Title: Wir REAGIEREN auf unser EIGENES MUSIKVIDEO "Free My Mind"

Und wir waren so, that's it. Das war wirklich die perfekte Idee. Und dann gingen wir da rein, am Drehtag selber. Das erste Mal. Das erste Mal, wenn man so, wow, es ist wirklich perfekt. Aber was noch dazu kommt, sie hat jetzt in der Post-Production noch ziemlich viel dran drum gefasst.
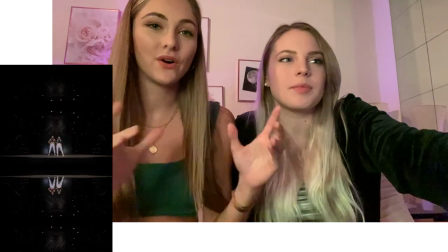Sie lebt jetzt noch viel mächtiger und größer aus. Und an dieser Stelle pops Anna an, sie macht das wirklich so toll. Ich habe so respektvolle Arbeit. Ich habe es eigentlich einfach gespiegelt, weil auf der einen Seite hat es noch einen Notausgang. Und der Notausgang war so grün und es war nicht schön. Und dann ist es gespiegelt und deshalb ist es noch mehr so, pfff.
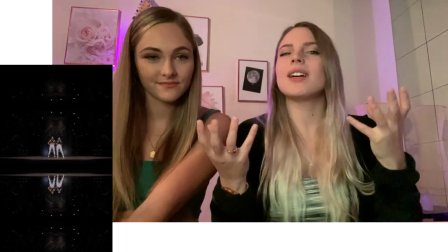Es ist so noch mehr verwirrend und es macht es geil. Also es ist wirklich, eigentlich mit so wenig haben wir richtig viel hingekriegt. Ja, also das Budget war im dreistelligen Bereich. Ja, dann der Übergang.
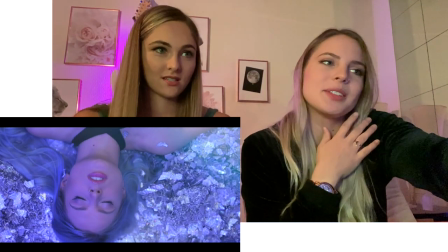Da war übrigens kein Schnee, aber ich glaube, das ist auch... Ah ja, man sieht so ein stauchschneemäßiges...
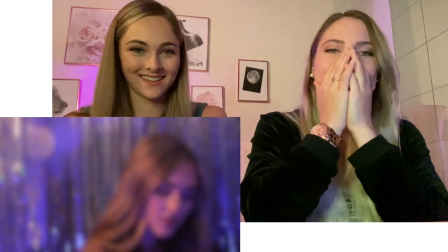Ja, genau, man ist so am Boden, man sieht, es geht einem nicht gut. Und ich habe... Daik! Aber hierzu gibt es eigentlich keine crazy Connections mit Lyrics. Einfach schöne Beauty-Shots am Anfang. Aber dann geht es weiter zu dem Spiegel. Ich glaube, das war die Szene, die haben wahrscheinlich die meisten erkannt. So, ah, da hat es eine Connection zu den Lyrics, wegen No Reason to Compare. Und ich laufe so zum Spiegel hin und dann ist aber im Spiegelbild Adina und wir vergleichen uns sozusagen.
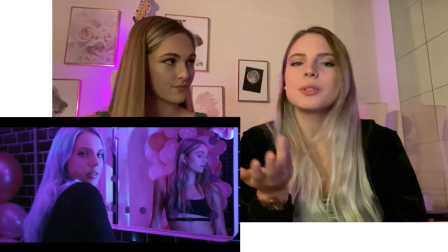Aber wir sagen dann auch beide, hey, es gibt keinen Grund, uns zu vergleichen. Das ist sowieso so ein Ding bei uns. Ich glaube, wir haben beide mega die Tendenz, uns zu vergleichen miteinander, aber, also wir sprechen noch mal drüber, aber unser Fazit ist jedes Mal,
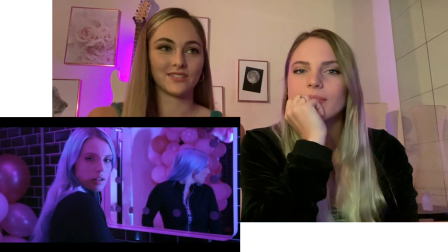wir sollten uns einfach gegenseitig inspirieren und uns nicht vergleichen und ja, das ist jetzt so ein bisschen hier abgebildet eigentlich. Ja, cool, dass das so geklappt hat. Und das war auch von Anfang an ihre Vision. Jetzt hat sie gesagt, dabei kommt Perkin mit zur Spiegel und so. Und dann, das ist eigentlich wirklich original, der Spiegel in diesem Hotelzimmer. In einem Hotelzimmer hat es halt. Ganz den Spiegel. Okay, next one. Der nächste Shot, ich weiß nicht, wer das von euch gesehen hat, aber...
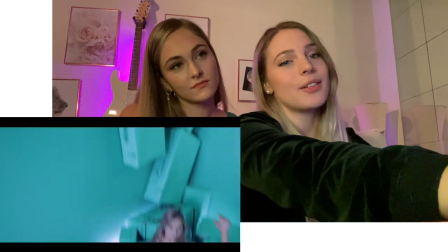Lyrics.
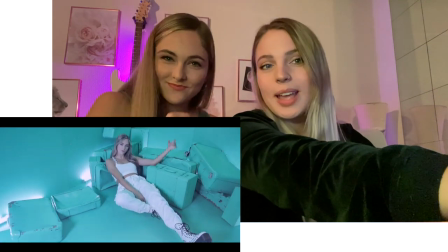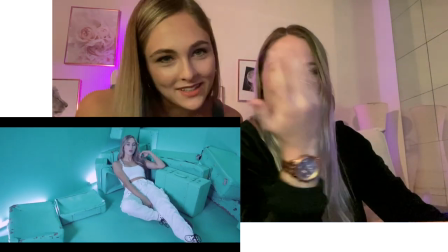und won't fade to grey dort hat es von vince ein wegen fade und vince hat hierbei fehlte gray noch so effekte rein gemacht und dann
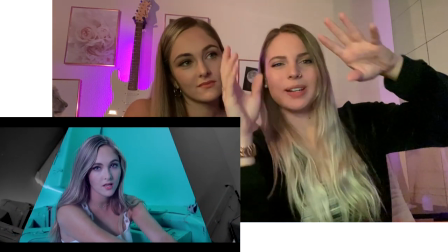in der post haben wir auch noch gray so graue ecken reingemacht.
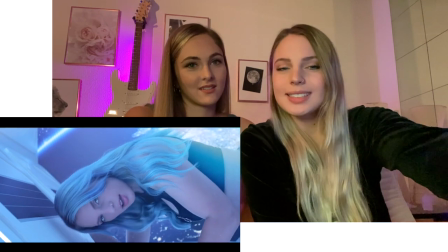Kleines Detail. Pre-Chorus geht ja ums Fliegen und Downfall, abheben, rise.
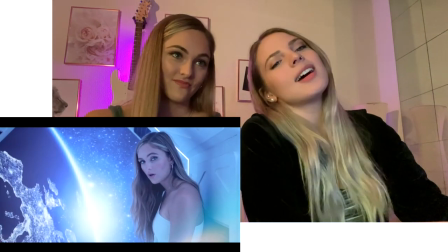Voll, dass eigentlich jeder Niederschlag auch eine Chance ist,
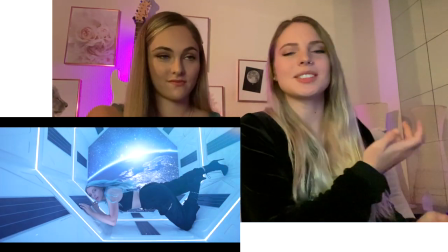wieder aufzustehen und zu fliegen und zu wachsen und deshalb haben wir ein Raumschiff für diese Szene ausgewählt.
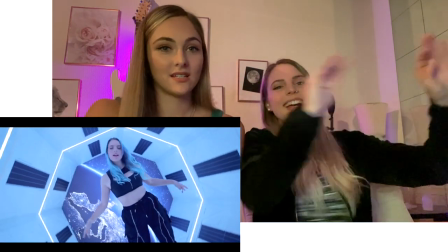Das war auch ein Set Hotel. Ja, das ist der Der größte Raum überhaupt. Auch vom Vibe, also dieses Leichte.
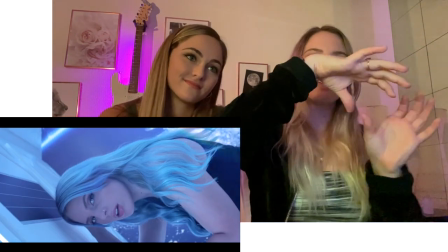Liege ich ja eigentlich so auf der Seite. Und dort haben wir auch geplant, dass wir so einen Dreh machen.
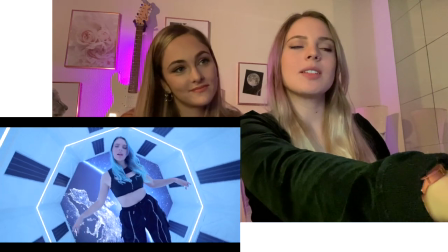Wie down for the chance to fly. Genau, und dass es eigentlich so einen Übergang gibt von der Perspektive.
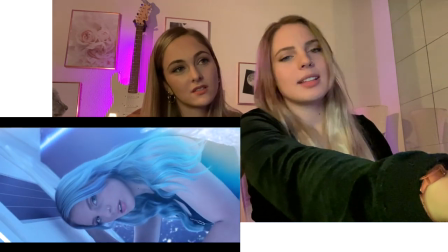Der hätte ich mega geil gearbeitet. Danke. Und der, das ging auch ein paar Versuche, bis wir den so synchron zusammen hatten. Ja, es ist ja dann nicht nur der richtige Winkel, es müssen ja auch die Kamera-Movements müssen ja auch stimmen und die Übergänge, die Transitions mit hoch und links und rechts hat so gemerkt. Das ist, glaube ich, mein Lieblingsshot hier, so diese Pre-Chorus. Ich glaube, es ist auch ein Lieblings-Reformation.
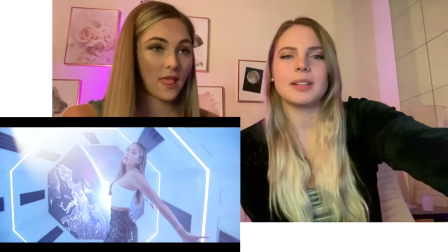Okay, erster Refrain. Oh ja. Oh, ja. Ah ja, hier habt ihr ein Kamera-Movement, Rise, die ist auch motiviert von den Lyrics. Rise.